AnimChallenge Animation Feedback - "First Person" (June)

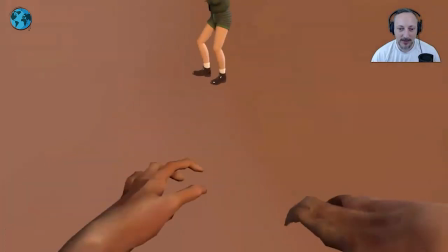And it's something where, and it's not exactly what's happening here,
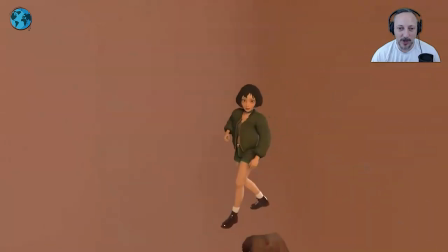but I like the idea of a slow moving zombie where you can almost kind of
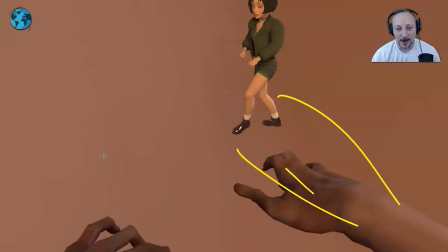push the idea further where you have arms out and then it becomes more about,
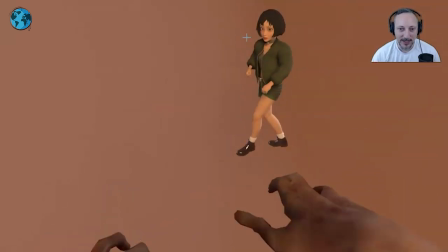I know this is totally different than what the shot is, but I see this and it gives me an idea of what if the character would be playing with the zombie where you can have fast movements of the human contrasted with slow movements of the zombie and i know this is not at
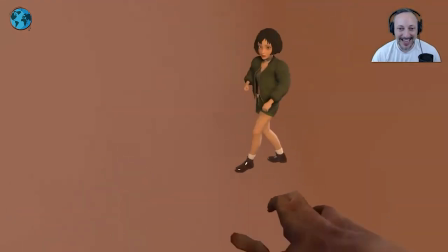all what this shot is but i like this shot and i like the idea and i like that little that end
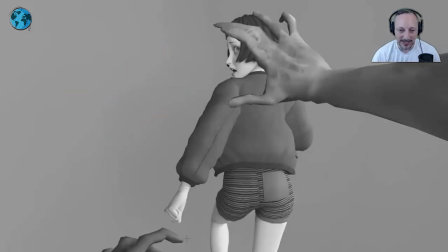i think that's really funny and this could always be something with a title or something there are many things that you can you know put on top of that but if anybody's
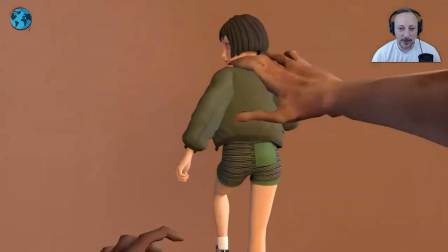watching this going oh yeah zombies first person view i think it's something that you could play around with and it could be all kinds of
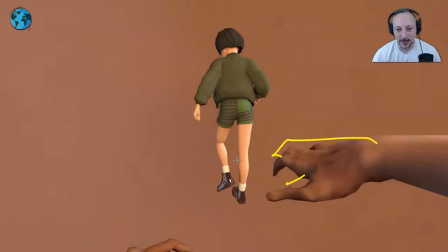things where again for me it's just the contrast and taking advantage of the speed difference of a slow zombie and a fast human this could be human running
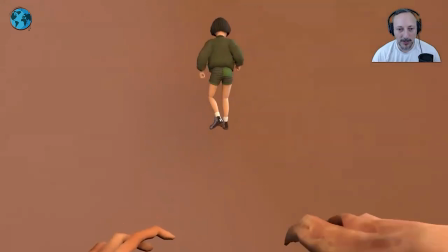away i mean she could be running away and into a building closing the door and then just have that face and at the hand of the zombie against the
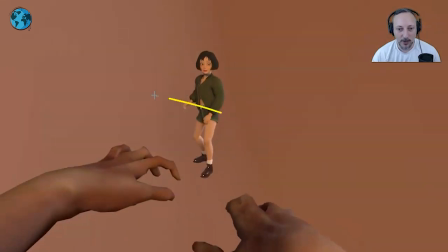window or you know something an interaction where character holds something to push the zombie off and obviously you can do all kinds of things
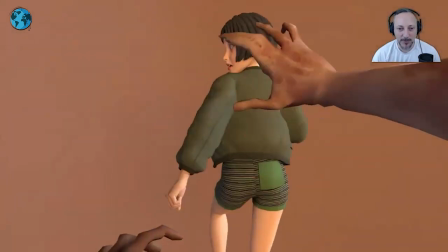with that conceit of uh first person zombie view but for this shot i really like this and i think the only thing i would say is potentially this is
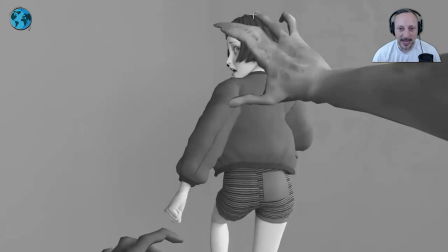extremely picky but having a slightly different position on that hand so that this doesn't quite fall on that hairline there so you have the finger above that but leaving this empty space and like all of this and like the frame can almost bring that thumb a bit
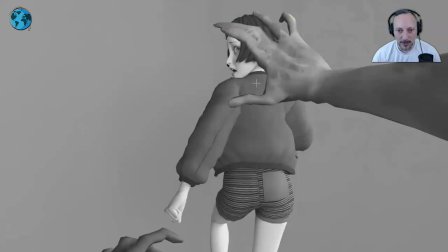higher so it's almost a bit more in a grabby position also this seems a bit broken might argue well it's a creature it's a zombie whatever it is you know it's okay but just a bit of a weird deformation there which is you know if all that's the rig but something i think i would curl this up
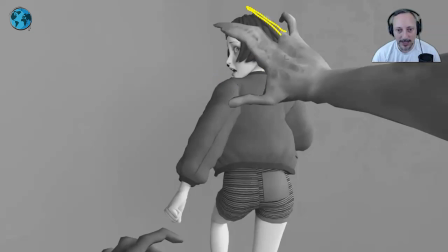and have a slight change in that thumb position and just bringing that out a bit more other than that i mean you can also play
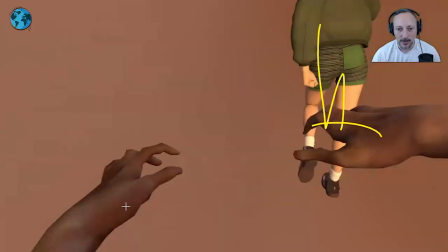around potentially with since she is closer to the arm where you would have a you know kind of like a grab maybe you leave that hand actually a bit lower and it's this hand because there's so much room here for silhouette that it's almost like the you know hand is down and then
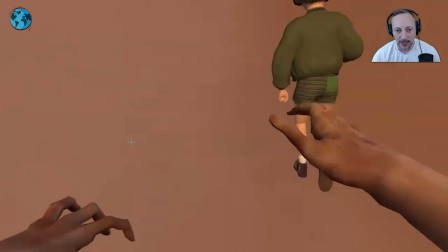going out for for a grab during all of this and then that hand is lower here and then this hand extends to try to
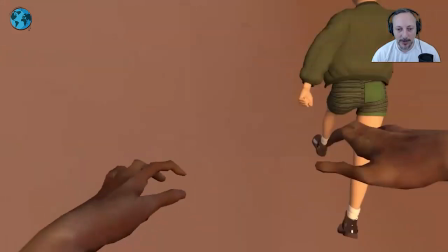grab this just maybe pushing that a bit more in terms of what the arms are doing so as of now it's the kind of somewhat stiff and it's the
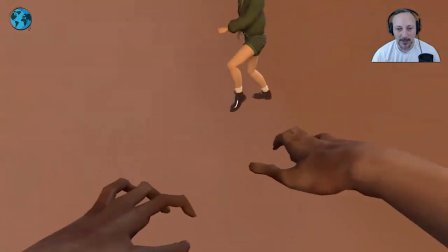camera head that does most of the work so maybe pushing that a bit more and camera wise i would probably put in a
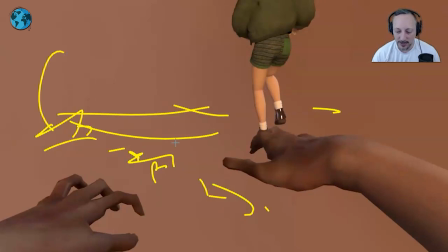set or pieces of something stone cobble something or if you're inside a house just because we that way we can see a bit more what the camera is doing if
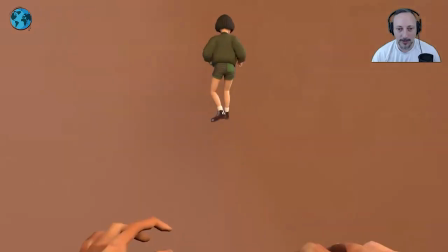there's like how much forward translation is there and what is going on there you know now that being said this is also a very very fast
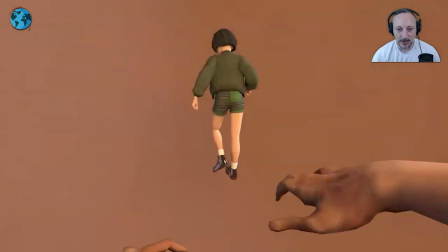move so if you're saying that the creature is jumping suddenly or whatever is
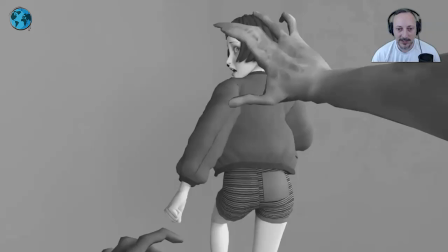happening there that will facilitate that you know there could be something maybe an
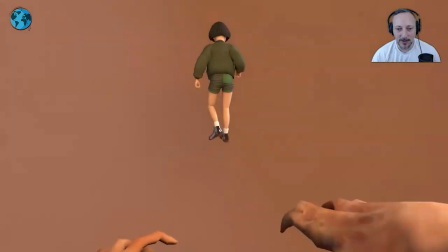anticipation in this maybe arms go up a bit and then tightening of the fingers because of all the tightening of the muscles to go forward into
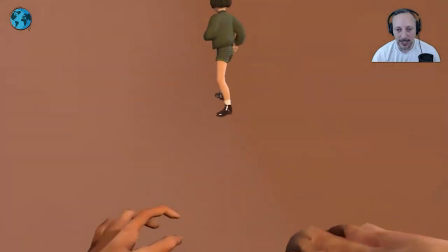that maybe that as a critique i would probably push that a bit more to tie into that some lunge there
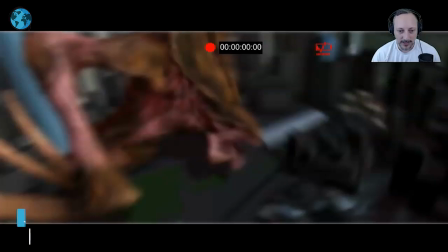and that's kind of it it's very very cool this one has a very clever change
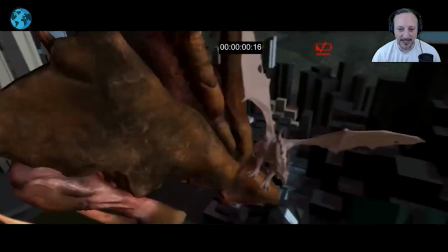with that and it's seeing what's going on i love this idea too battery down
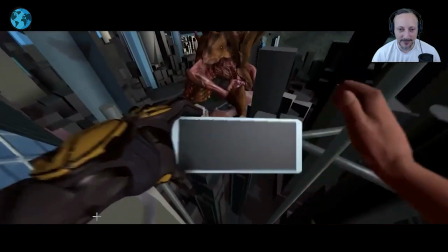and looking at that definitely a very very pushed